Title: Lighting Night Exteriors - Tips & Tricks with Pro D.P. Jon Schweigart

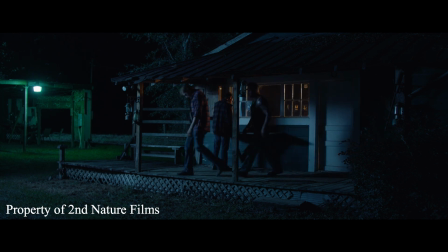481s
that's what's supplying the key on our left side there in the background we have the 4k hmi get as much of the trees as we could with that green gel on there just to add a little bit more depth in the background.
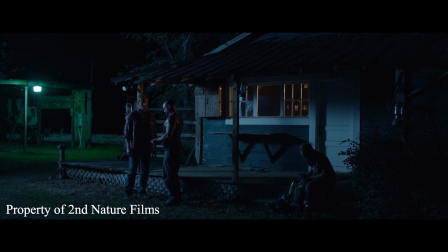495s
Back in that area? Yeah, see that tree just about the roof? Yeah, this is where false color kind of comes in as well.
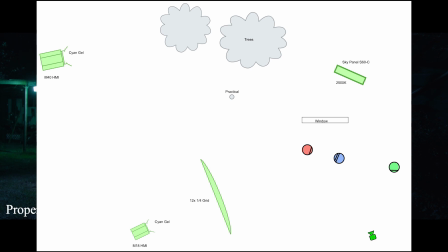502s
And you said the ARI sky panel is inside the house? Yeah, it's inside coming through the window hitting them there. Where is the moon in this whole equation? Yeah, you could say that the moonlight was coming from the left side of frame here and
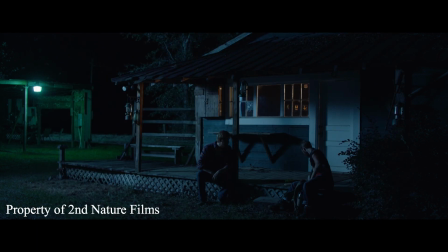516s
we kept that consistent with the 4k in the background everything was pushing from the left
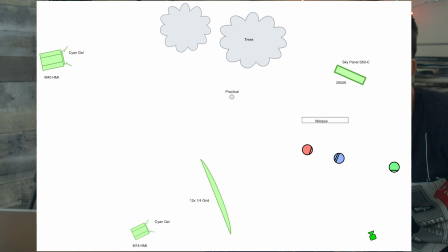522s
except the sky panel inside pushing from the right um yeah because we wanted to see the trees we you know if you like put the if you put the light too far in the back you're not
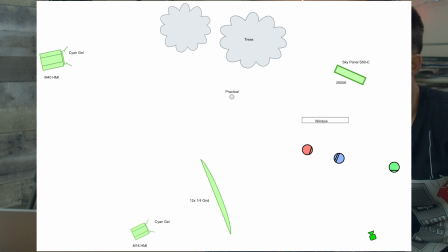537s
kind of illuminating the tree to its full potential it's kind of ambiguous where's your moon yeah it can be side it could be back i was just
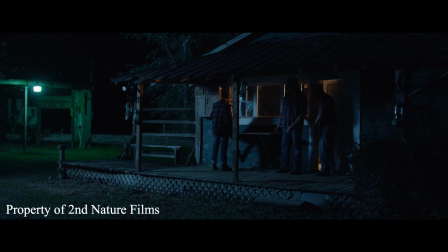545s
curious where the actual moon was if you remembered that or no there was it was like non-existent i think it was right up over the roof actually okay i might have had a bts still of that okay it's funny i remember that because typically when you're lighting for moonlight you don't even
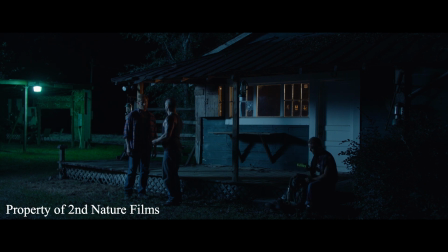564s
look where the moon is because because it's not going to it's not doing shit for you right yeah unless it's in the shop you can kind of work with that but i feel like you'd have to like bring out that moon in post gotcha it's gonna be a white dot right
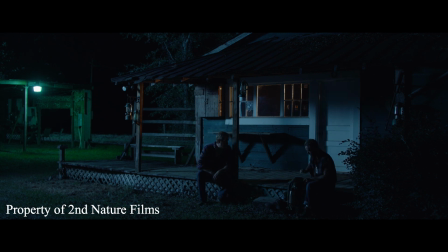580s
so that that i think that's a good that's a good note for for our viewers it's like in the sun because the sun is such a huge source you have to you utilize it you have to work you have to Establish it. But at night, you can make the moon whatever you want, pretty much. Exactly. Interesting. Yeah, you can really play around. I'm calling this moonlight, even though I let it be a little bit more cyan.
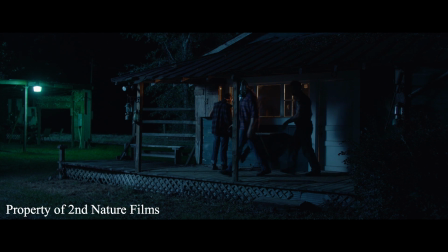608s
It's just a stylistic choice to give this, like, that dirty south kind of grunge.
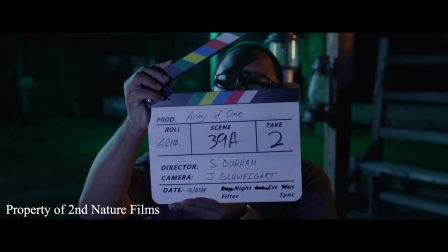615s
Cool. And just a tighter angle of it all. Going in tight.
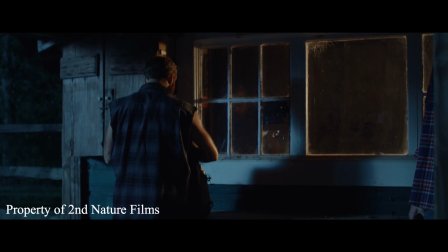620s
Just a tighter angle of it all. of the porch.
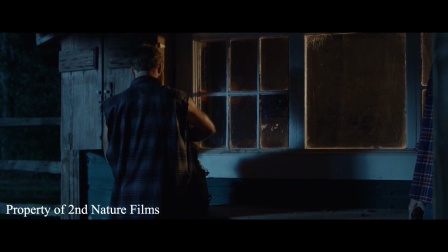626s
And that inside is the sky panel. Yeah, I think... Is that gelled or no? Is it just colored?
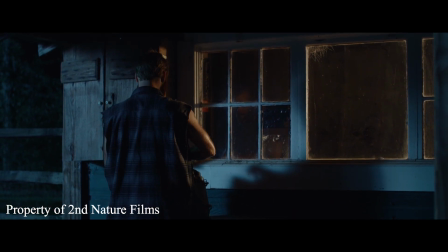631s
Is it RGB? No. Yeah. It is RGB? Sky panel. Yeah, it's RGB. Oh, shit. So you can really dial in that hue because it looks kind of red or something.
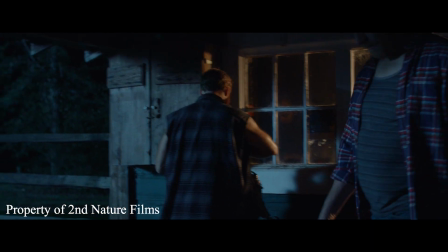639s
It might be the LUT. Yeah. Oh, right, right. But I'm thinking it's around 2500 Kelvin.
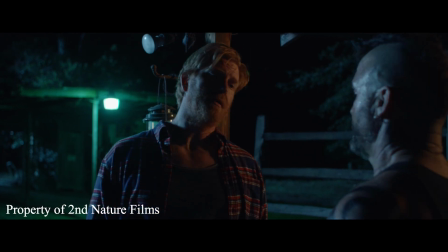644s
Gotcha. It's on the warmer side for sure. Yeah, this looks great.
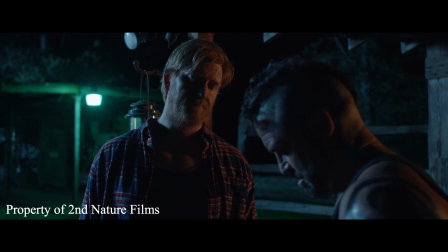649s
And here he's got that vapor light just kind of doing it yeah it's just kind of a background i don't know if it's
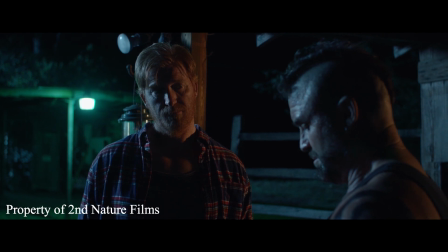655s
really doing much on him what's hitting him here that would be the 12 by ah the moon yeah our moonlight gotcha
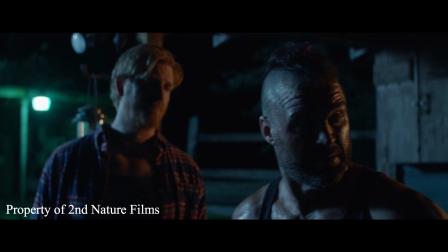662s
so you can see the the 4k hmi play in the back trees there yeah that's way way back right yeah okay just to give something in the background sure yeah and uh gary casper here
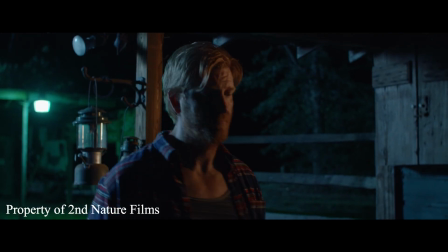676s
turns right into the source the the key of the other guy as well we kind of do a rack focus to him and you know this is a way of shooting two angles at one time yeah that's a good takeaway too because that's the second time you mentioned where you like the actors to look into the source yeah yeah i think uh you you get the most like depth on their face that way gotcha and it'll pop in their eyes better here's
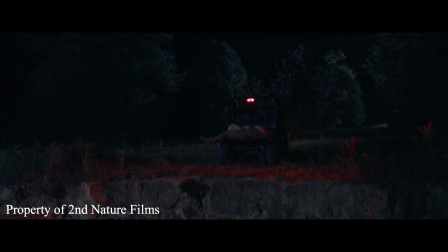706s
another scene where we just had to you know start from scratch this moon was actually really bright this night it's funny that you mentioned the moon because typically when i'm shooting moonlight i don't pay attention at all but this was just like
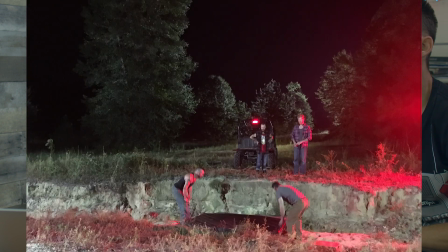716s
a beautiful beautiful night full moon um and we could actually almost work without a lot of like lighting remember you know when we were breaking stuff down you could actually see because there's like
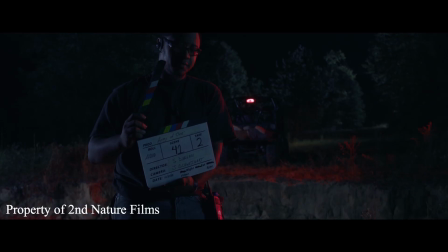733s
no light pollution at all it's just like the moon so this is no other sources here no that that's a 4k hmi oh okay yeah we had to
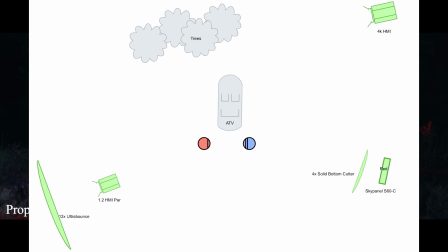741s
really light this up okay you know shooting on the ursa mini 4.6k um we're shooting at 800 iso you really have to light it what is is that that's an apsc or no Super 35. Super 35, yeah. So it's not quite as bad as Micro Four Thirds. No, but it's the sensor, how it's designed. It doesn't have dual native. Mm-mm. Okay. The Pocket 4K probably would have done way better. You think so? Yeah. Maybe with a speed booster. With a 6K as well. Yeah. Well, definitely. Yeah, the low light has just improved. Yeah. The G2, though, I'm sure that's better than my 4.6, but that's what I had back then. Right. But you said you're getting the G2. Yeah, I would love to do that if I don't go for the Luxa Mini. You're going that? Dude, that would be amazing. Yeah, I've got to pay off some things first. That's the next course? You're going for the Mini? Yeah, because the LF. Yeah. People drop their prices a little bit. Now there's going to, yeah, you can get a Mini for it. That's true. Everyone jumped to the LF. Yeah, but, yep.
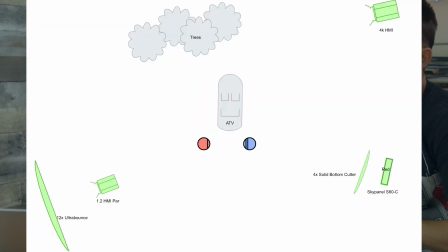807s
Cool, man. 4k side light raking these trees in the background we had um sky panel set to red that's augmenting the taillight on this
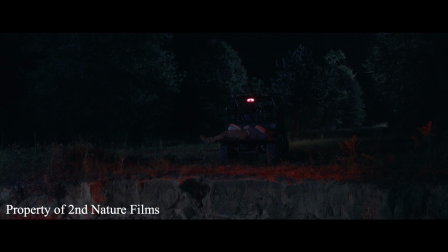818s
little on this little gator gotcha yeah and we had the i think it
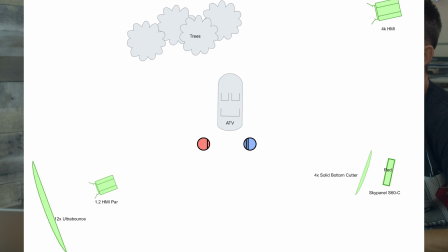824s
was the 1.2 or the m18 coming from the left you know nice and soft i think
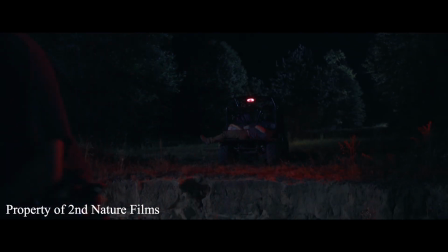829s
it was a bounce in this case to um to light up the uh the foreground here with that moonlight so the 4k HMI is like for the back trees is way off to the right hidden behind
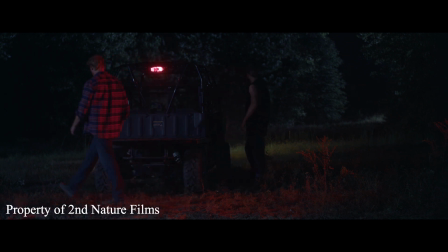844s
these trees over there okay and then we had our other moonlight coming from the left and the sky panel on the right supplying the red awesome so the reason we use the sky panel here for the red we were you know we could have used it
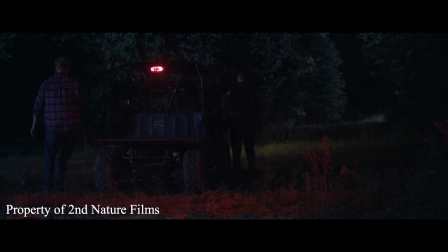859s
as moonlight but we decided to do it because you'll see as they drive away we wanted to do a little lighting gag for the taillight see it should have got brighter there so it kind of fades off as they drive away that's why we use the sky panel for the
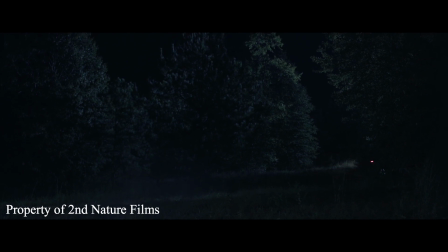875s
dimming function got you oh we had it all flagged off trying to make it look as less saucy as we could i got you they drive off into the woods there and you know the headlights are doing a little bit of work too but just to get some detail in their background so it's not driving into black
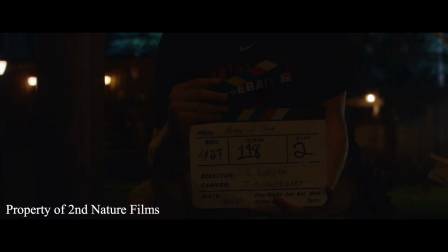891s
darkness the edge interesting um this is the last one campfire this is the campfire that i mentioned magic gadget